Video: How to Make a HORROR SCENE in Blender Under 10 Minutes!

Yes, it's been a month since I posted my last video. I am well aware of that fact. Now this is kind of a spur of the moment kind of artwork that I made after I failed at the first step of a new project that I was working on and we had this ongoing art contest on our discord server called the Ready, Set, Blend Challenge. And the theme for this time was fear. I took this opportunity to just take a break, have some fun and I challenged myself to come up with the finished scene along with the other awesome contestants. And so today in this video, I'll be breaking down exactly how I made this scene from start to finish so that you can recreate it as well or at least get an idea about how to make something like this. Now without wasting any more of your time, let's get into the video. Starting off I needed an idea. I initially thought about going for a common phobia like Acrophobia, the fear of heights or Entomophobia which is the fear of insects. But as I watched some YouTube videos about some of the more uncommon ones, I discovered that there exists a fear of reflections called Catoptrophobia. Now that already seemed like a pretty interesting topic to me so I was about 90% sure that I was going to use this one. As I got the random thought of some horror movies that I watched a long time ago where these ghosts pop up in the mirror. Actually now that I think about it a lot of modern horror movies also do that. But yeah from there I thought about creating a scene with the character in front of a mirror whose reflection won't be the same as his pose. I guess it is a cliche horror plot choice but still pretty creepy in my opinion.
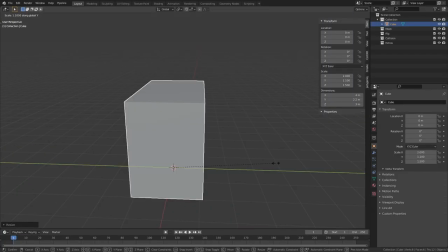1:24 To start off let's create the base of the bathroom i'm just taking a cube here and scaling it to roughly match the proportions of the
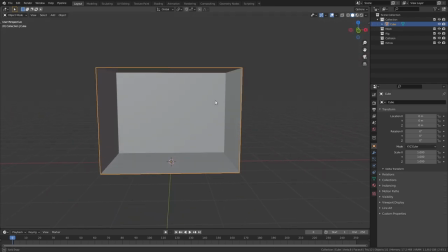1:31 room i had in mind i'm not trying to make it too spacious so that it hopefully creates more tension in the final render as i have no idea
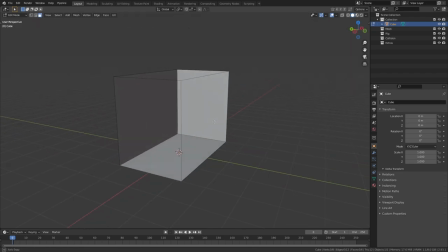1:37 what it's gonna end up looking like we'll be tweaking some stuff later down the line as we get a better sense of skill now that led me to work on the
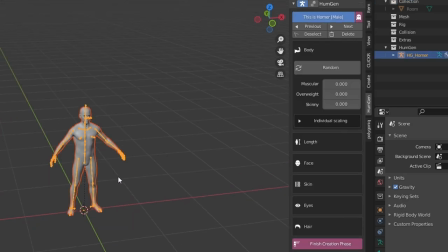1:43 character next i'm using an add-on called human generator which lets you create these super high quality human models by simply tweaking
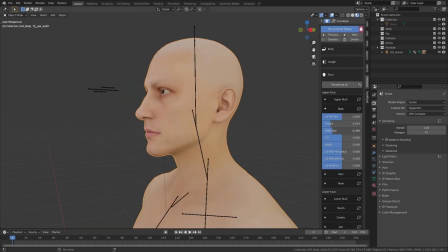1:50 some sliders around i'm just going for some decent proportions but keeping him very simple overall with no hair and no clothes.
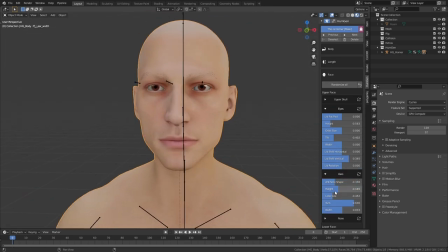1:56 This means that you can download any free alternate human model to create something like this yourself as it doesn't have anything fancy going on.
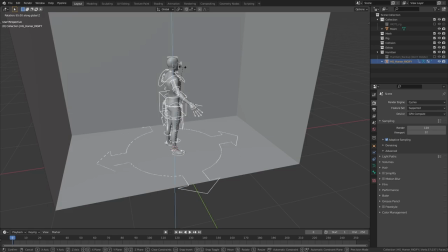2:03 I placed this character immediately inside the room so that we can make sure that the scale of everything matches in comparison.
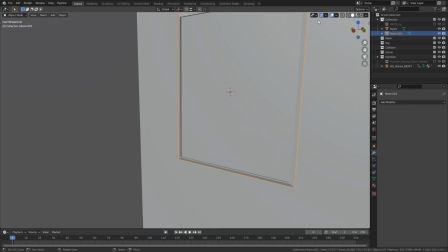2:09 Next, I added the mirror. It's simply a plane with a little bit of an inset to create the bezel.
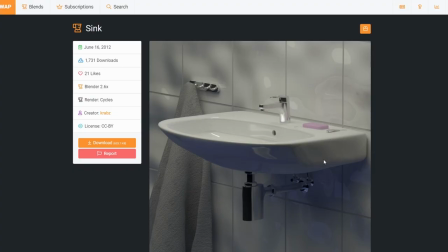2:14 I downloaded this free sync model from blendswap, opened it up in Blender, selected the stuff I wanted,
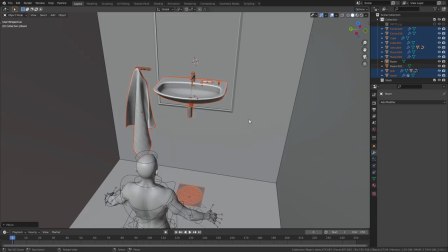2:19 copied them by hitting ctrl c and then pasted everything in my scene by pressing ctrl v.
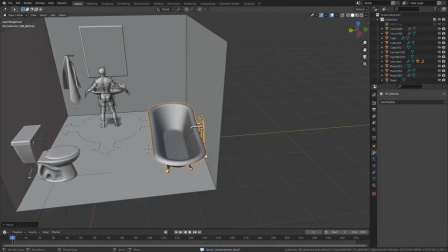2:25 In the same way I also added the toilet, a toilet roll and a bathtub. This required me to change up the proportions of the room a bit to fit everything. These tweaks are part of every workflow so every time you create a new scene just let loose and try whatever comes to your mind and most of the time it'll be better than what you started off with. If you think that it is a risky change you can always save a new version of the project and then do the changes. That way even if mess up you can always go back to the older version and have everything safe now i created a window on the left by using an add-on
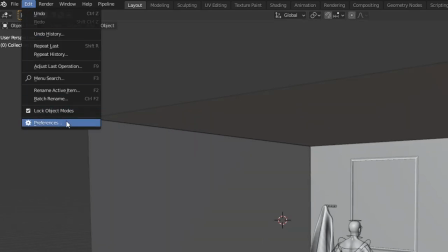2:53 called archimesh you can access this by going to edit preferences add-ons archimesh if you hit end to bring up this panel
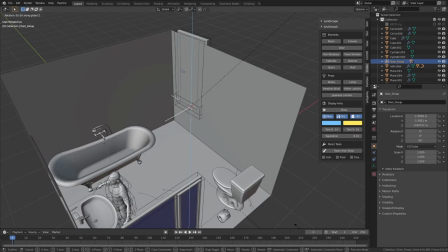3:00 you can access the archimesh add-on in the create tab in the same way you can also add the door now a little spoiler most
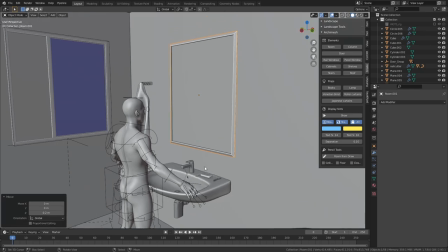3:07 of this stuff isn't even visible in the final render anyway so you can save your time by not adding them it was time to pose the character next
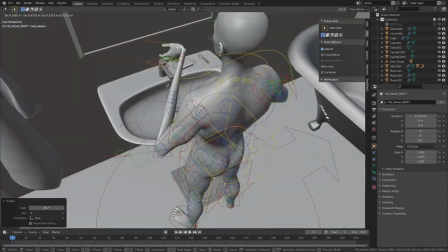3:13 so i used the rigify rig that was automatically set up in the add-on to pose it.
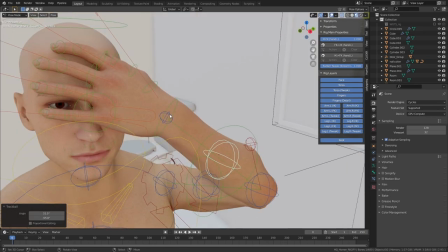3:17 I wanted the character to cover his eyes with his hands so as to make it look like he was afraid of looking into the mirror.
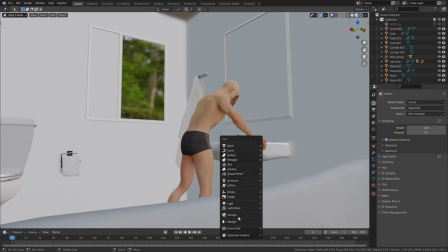3:23 After I got a pose that I liked, I finally added the camera and started planning the shot.
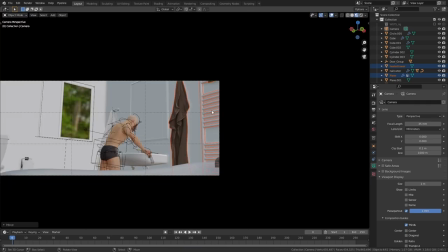3:27 I downloaded some more models to add some more details to the scene, like this towel hanger on the right of the frame, and then created these simple shelves using cubes on the left of the frame,
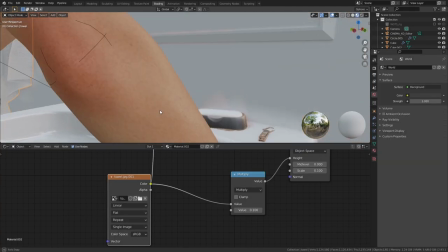3:35 right above the toilet, and put some accessories on them. I also put some accessories on the sink itself, just to add some finer detail.
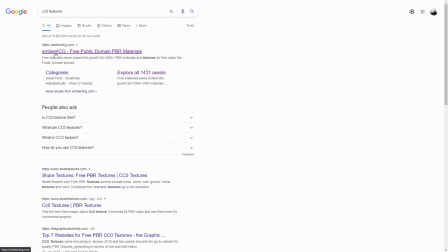3:42 The next step was to add the materials for everything. I downloaded all of the textures for free from CC0 textures which they apparently changed the name to AmbienCG.com.
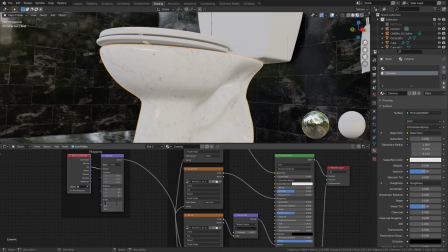3:51 But anyway, I downloaded the wall tiles, ceramic, plastic and metal textures and set up the materials accordingly. Now I wanted to get into the lighting next because I didn't know exactly how I'd go about lighting this scene.
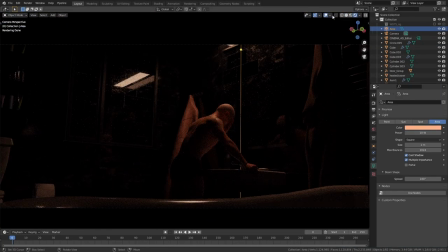4:02 So I experimented a bit starting off with the lighting above the mirror as a key light to get the dramatic look.